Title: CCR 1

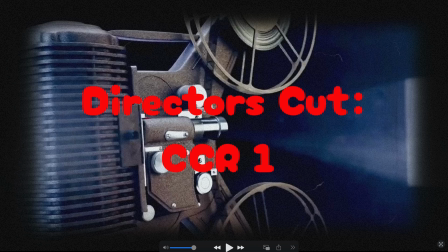0:00 My name is Riley Johnston, and my candidate number is 6121. Today I will be answering the creative critical reflection question number 1. How does your product use or challenge conventions? And how does your film opening represent social groups or issues?
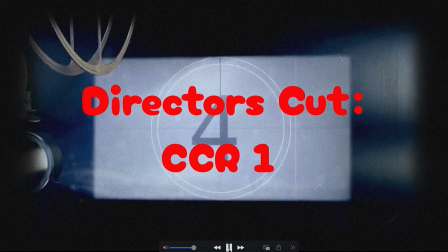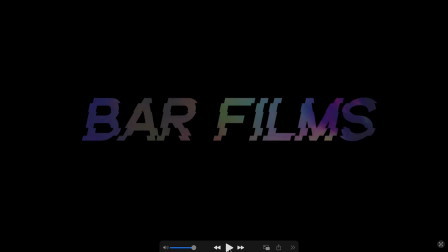0:23 Our production company is called Bar Films, and we named this after our initials, Ashley, Riley, and Bella. We combined our names to form a word that's short, easy to remember, and catchy. This makes the company identity more marketable and professional.
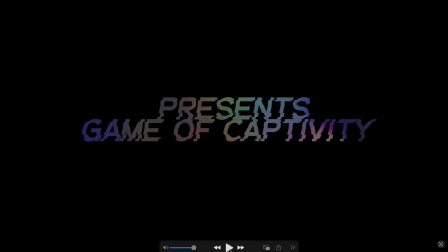0:43 We chose a distorted, scratchy font for the title to reflect the unsettling and creepy tone of the film. The font appears with a flickering effect similar to old horror movies, which immediately set the audience's expectations for the genre.
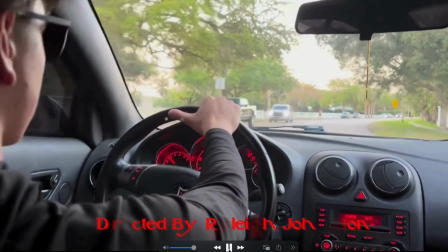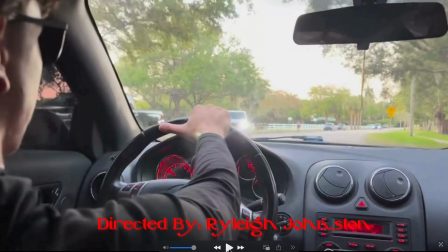1:07 Typically, in many films, it is common that directors start the film with an establishing or wide shot. However, we challenge this convention by starting ours with an over-the-shoulder shot of an antagonist driving. We used a close-up over-the-shoulder shot and focused on the antagonist from the very beginning.
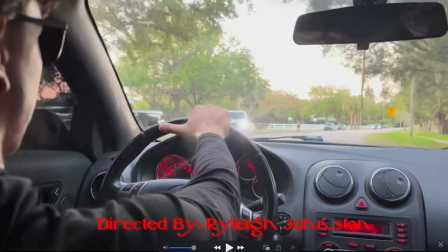1:24 This decision was intentional to create immediate suspense and tension, drawing the viewer into the horror atmosphere right away. We wanted to keep his identity hidden, which is why we didn't really show his face, and mainly focused attention on his shoulder, the hands on the wheel, and the side of his face.
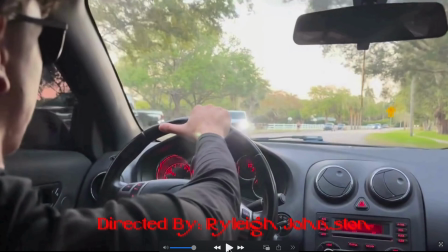1:42 We later introduced an establishing shot of the park to give context, but we mainly prioritized a wide shot of the protagonist, glimpses of the stalker figure, and shots of the park environment. These images work together to build a sense of isolation and danger, all which contribute to the horror genre in general.
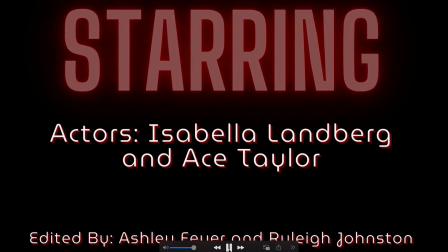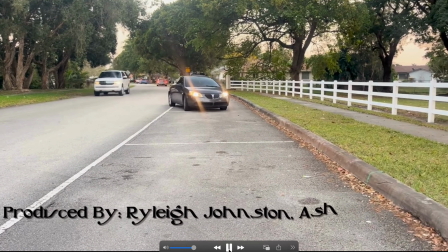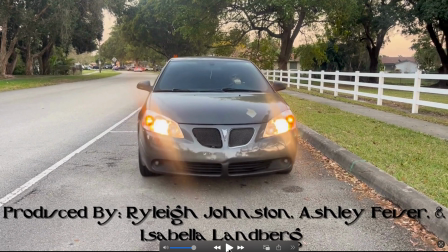2:14 In our film opening, we have 5 titles displayed: the studio title, the film title, the director, which is myself, actors Ace Taylor and Isabella Lamberg, editor credits to myself and Ashley, and producer credits to Ashley, Bella, and I.
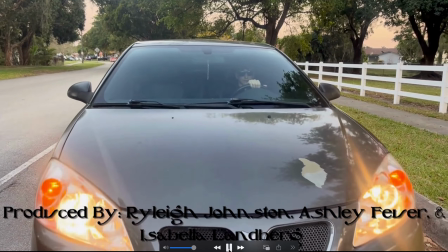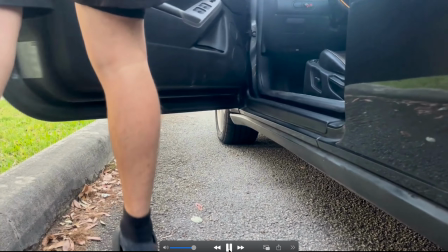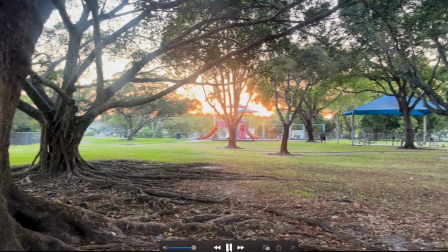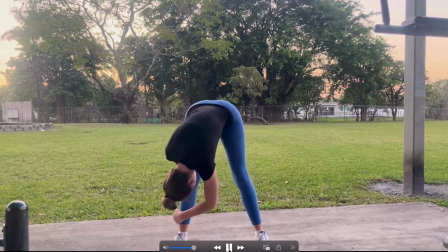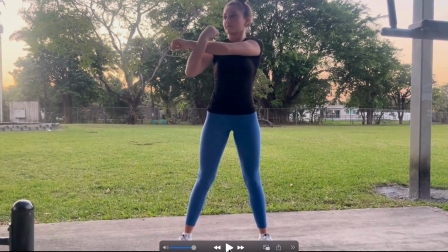2:51 Our protagonist is dressed in workout clothes, which helps to identify her as an everyday, relatable character. She is someone who is vulnerable alone in a public setting. This taps into the fear of being watched or followed when you least expect it.
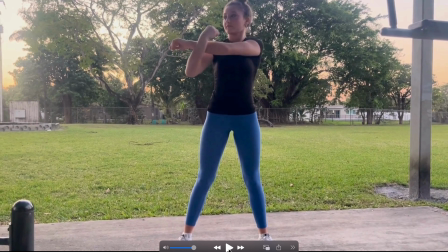3:06 And although she appears strong and independent as she's working out alone, as the continued film goes on, it appears that she actually does realize that something's wrong. However, she decides to ignore her gut instincts, which also appears in real life,
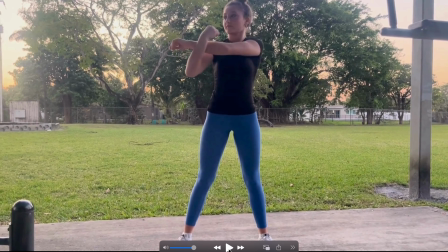3:22 which we tapped into that fear of ignoring your instincts and then something happening.
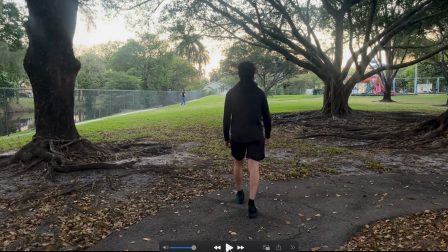3:31 Our story represents Enigma by showing the stalker character right away without explaining who he is or what he wants. This keeps him more mysterious and makes the audience question why is he following her, or what he might get out of following her, what he's going to do to her.
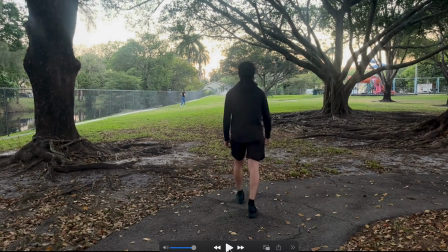3:46 And it sort of raises those questions in the audience's heads that keep them entertained. This sense of mystery is basically essential in any horror openings, and as a convention we intentionally followed. We used a typical convention of the audience knowing that he's there and following her, but the protagonist not knowing it.
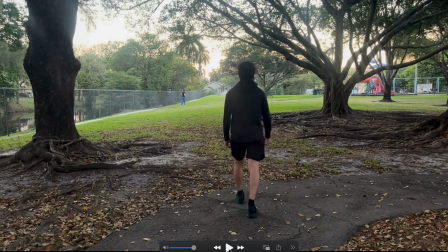4:04 This makes the audience question when she's going to notice or what will happen to her if she doesn't notice.